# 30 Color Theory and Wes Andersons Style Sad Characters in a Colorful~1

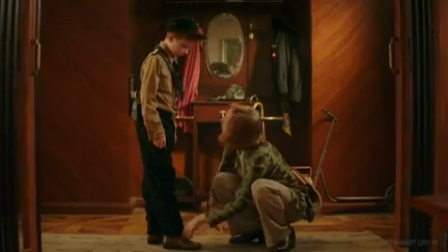0:05 Many filmmakers have a pretty good utilization of color theory.
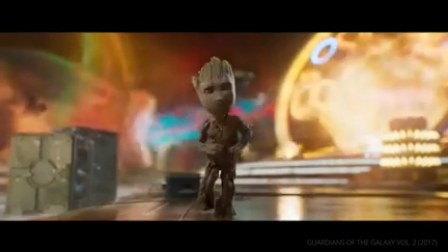0:11 Bright and saturated for a happy tone, or dark and desaturated for something more grounded.
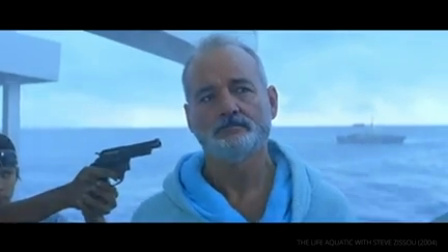0:21 But there's one filmmaker who chooses to blur the lines between joy and darkness.
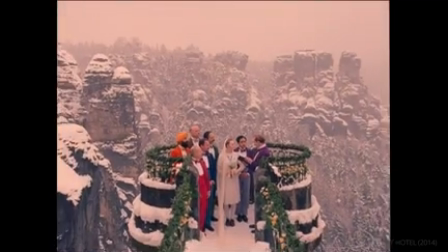0:25 She and our infant son would be killed 2 years later by the Prussian grippe, an absurd little disease.
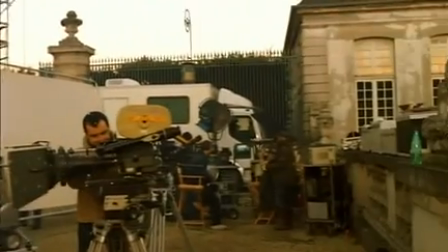0:31 Cut! Not enough smoke and the snow was too loud. We'll go again right away.
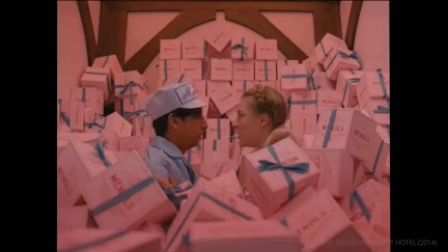0:38 Making movies.
While on the surface, Wes Anderson's movies look vivid and vibrant, the colors are often actually at odds with the subject matter.
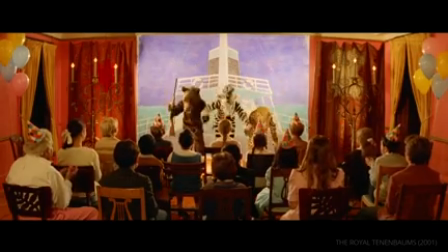0:48 So why does Wes Anderson complicate our ideas of color theory so much? Let's dive into his style.
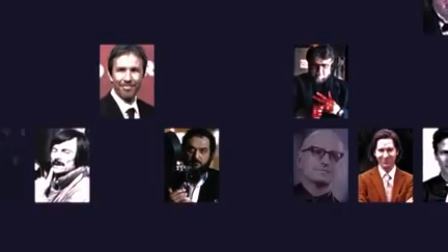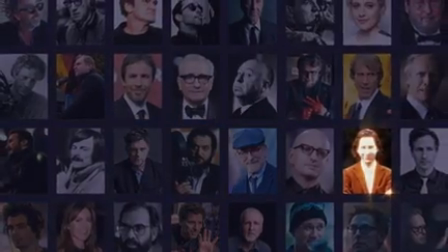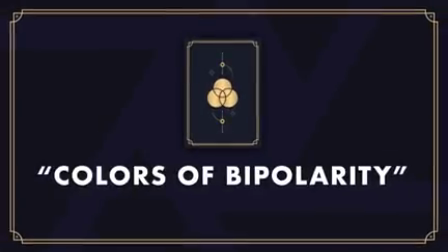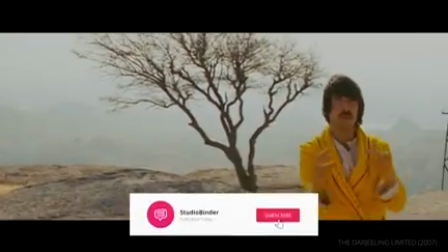1:10 Remember to subscribe and click the bell icon to stay in the loop for more filmmaking videos.
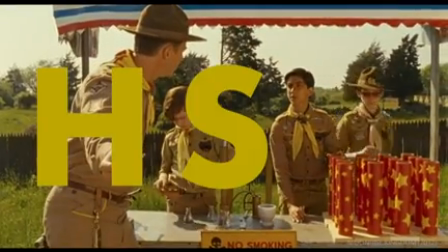1:16 First, let's talk HSB, the DNA of color.
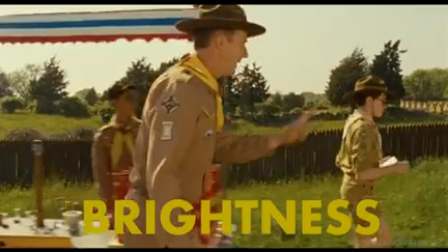1:21 It stands for hue, saturation, and brightness. Hue refers to the color family.
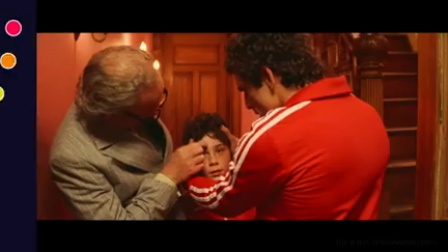1:29 Wes Anderson gravitates towards primary colors like reds and yellows.
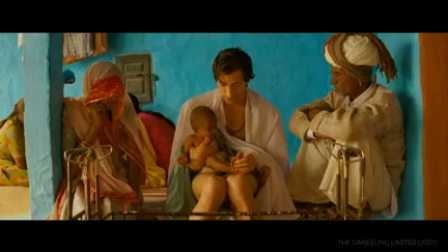1:36 Saturation refers to the intensity of the color. Anderson typically uses a high saturation so that these primary colors really pop.
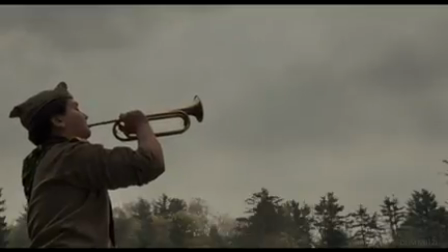1:46 When he does switch to a desaturated color palette, it usually marks a shift in tone.
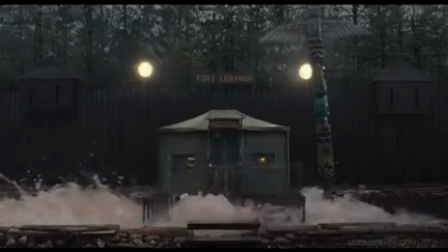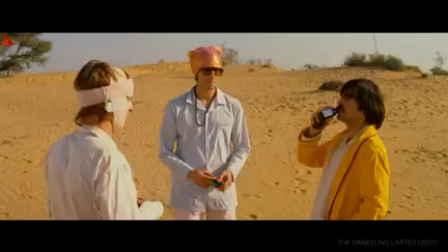1:59 Lastly, brightness, which is how light or dark a given color is.
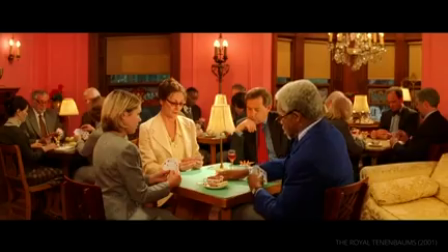2:10 His worlds are bright and colorful, but that's just the facade.
Why'd you try to kill yourself?
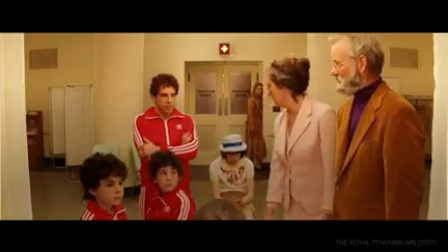2:15 Don't press him right now. I wrote a suicide note.
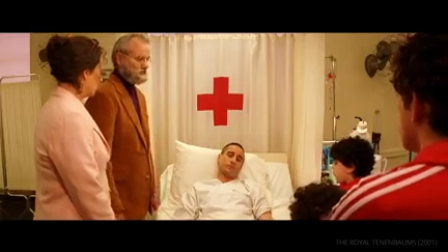2:19 What's not obvious is the effect of combining these colors with Anderson's dark subject matter.
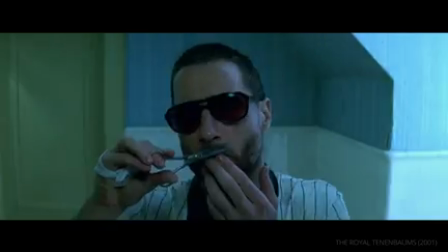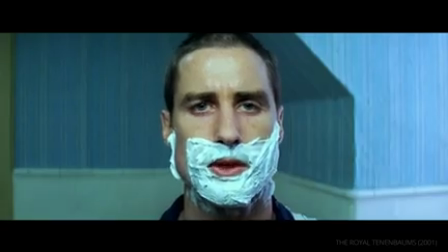2:31 I'm going to kill myself tomorrow.
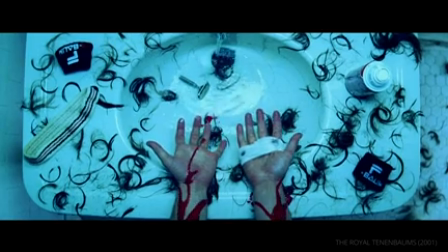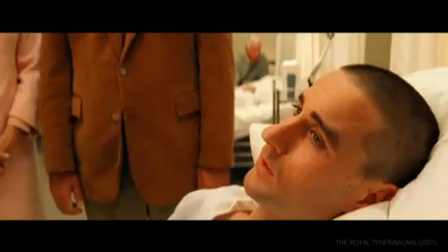2:42 Is it dark? Of course it's dark. It's a suicide note.
And yes, it is dark, though it may seem light.
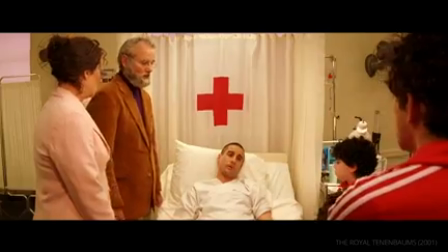2:50 Can we read it? No. Can you paraphrase it for us?
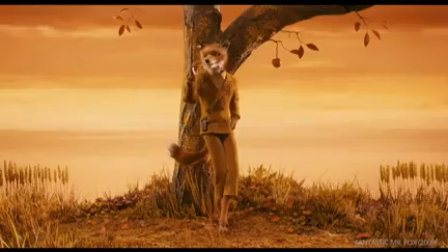3:01 Anderson's is a storybook world, colored in this way to give it a childlike perspective.
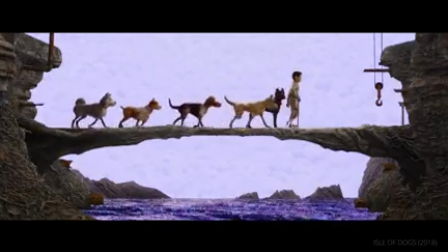3:07 But this aesthetic carries over to his live-action films as well. Let's look at the Grand Budapest Hotel.
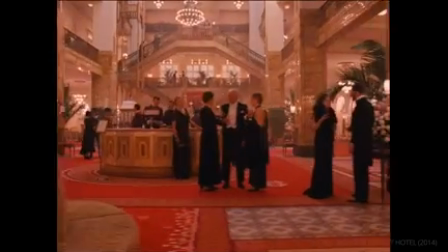3:14 A picturesque, elaborate, and once widely celebrated establishment.
Throughout the film, we're exposed to vivid colors and a whimsical world.
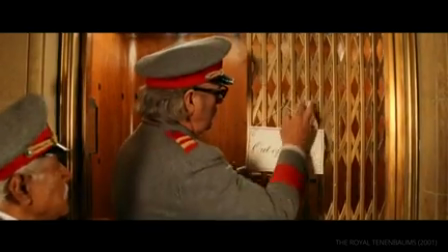3:26 Even though these characters live in a world similar to our own, complete with death, wrap this stiff in a tablecloth.
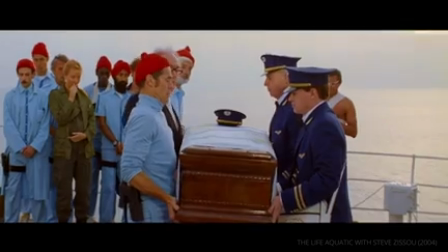3:32 We're going to bury him at sea.
And war.
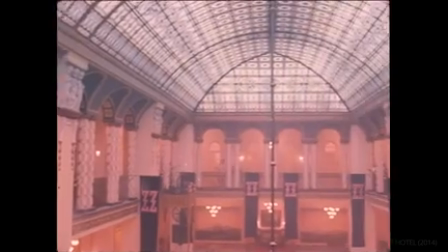3:38 This isn't reality after all.
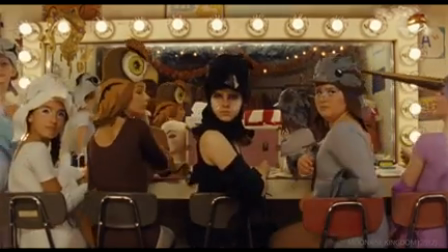3:44 What kind of bird are you?
For Wes Anderson, whimsy feels right at home.
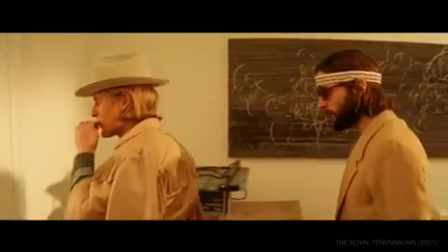3:51 I'm a raven.
But the themes of his films would seem to be at odds with his color choices.
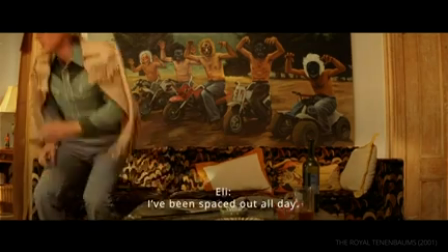3:57 We're mescaline. I've been spaced out all day. Did you say you're on mescaline?
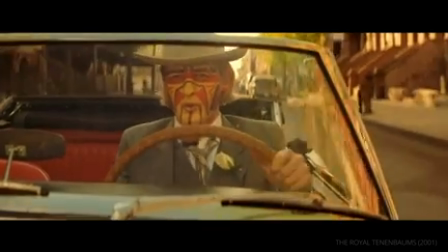4:02 This combination shouldn't work, right?
Here I come.
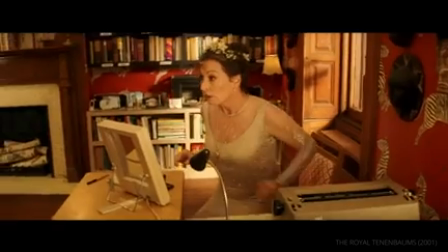4:10 What was that?